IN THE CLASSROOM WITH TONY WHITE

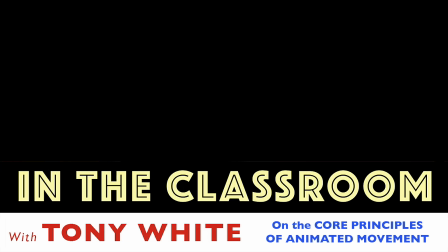4:10 You're just
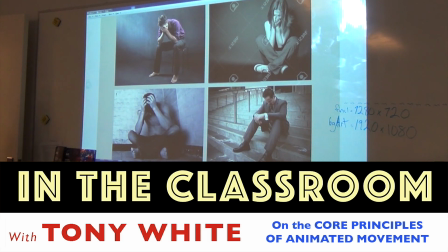4:13 don't literally copy the pose, copy the message of the pose, the story that the pose is telling, but just push it even further.
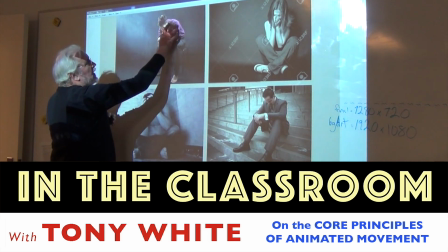4:22 Just if he's got his head's down in relation to his shoulders, but take it even further.
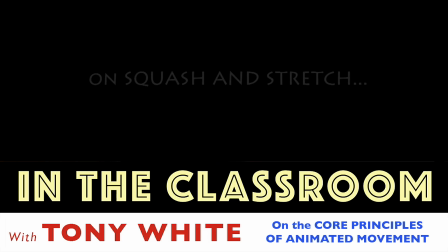4:28 That's you get a nice little snap when it hits the ground.
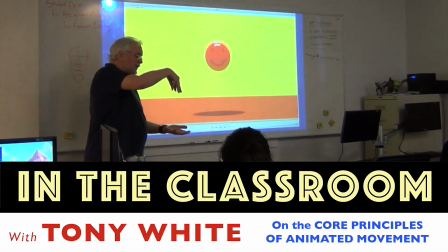4:34 We'll talk about that in a minute. And you get a slight stretch when it's going up and coming down, and then it reverts back to a circle.
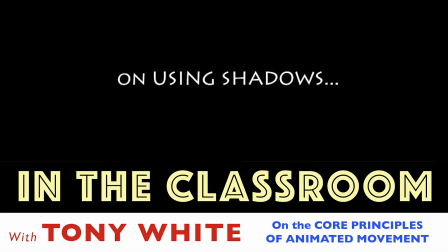4:41 And then all the shadow.
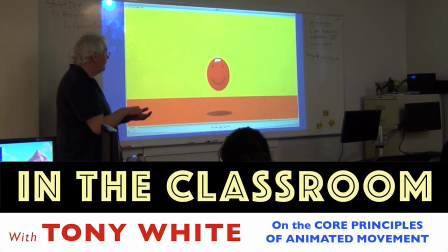4:44 Now the shadow is really good if you're ever animating a bouncing character or any character that's in contact with the ground then loses contact with the ground.
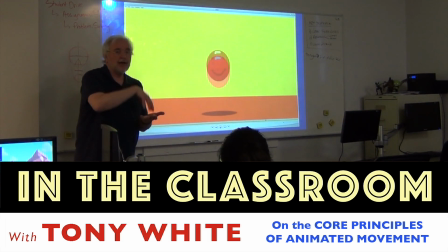4:52 If you use a shadow to accompany that action, it will give much more grounding for it. It will feel like there's contact made when the shadow touches the character, and then when it goes away, there's a separation. It emphasizes the bounce.
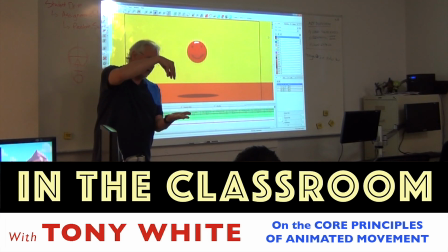5:08 So in other words, when the ball hits the ground, it bounces and comes up very fast, but as it gets near the top, gravity is pulling on it, so it's going to go up fast and then slow down. And then at the top of the bounce, for a split second, it's going to stop, and then on the way down, it's going to accelerate.
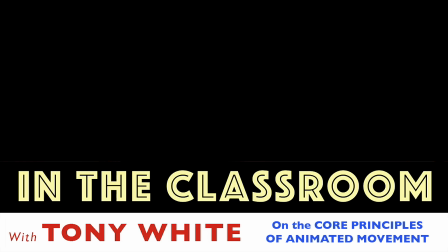5:25 So it decelerates on the way up and accelerates on the way down. And you can see, okay? Because when it goes to twinning, it looks fake and wooden. Especially in animation. Remember, in animation, animation is a caricature of reality, so you have to extend even the most obvious things. So if you are doing a jump like that, I would suggest that you have one arm going up just a little bit ahead of the other one. Even though ostensibly they're going up together, they're going up differently.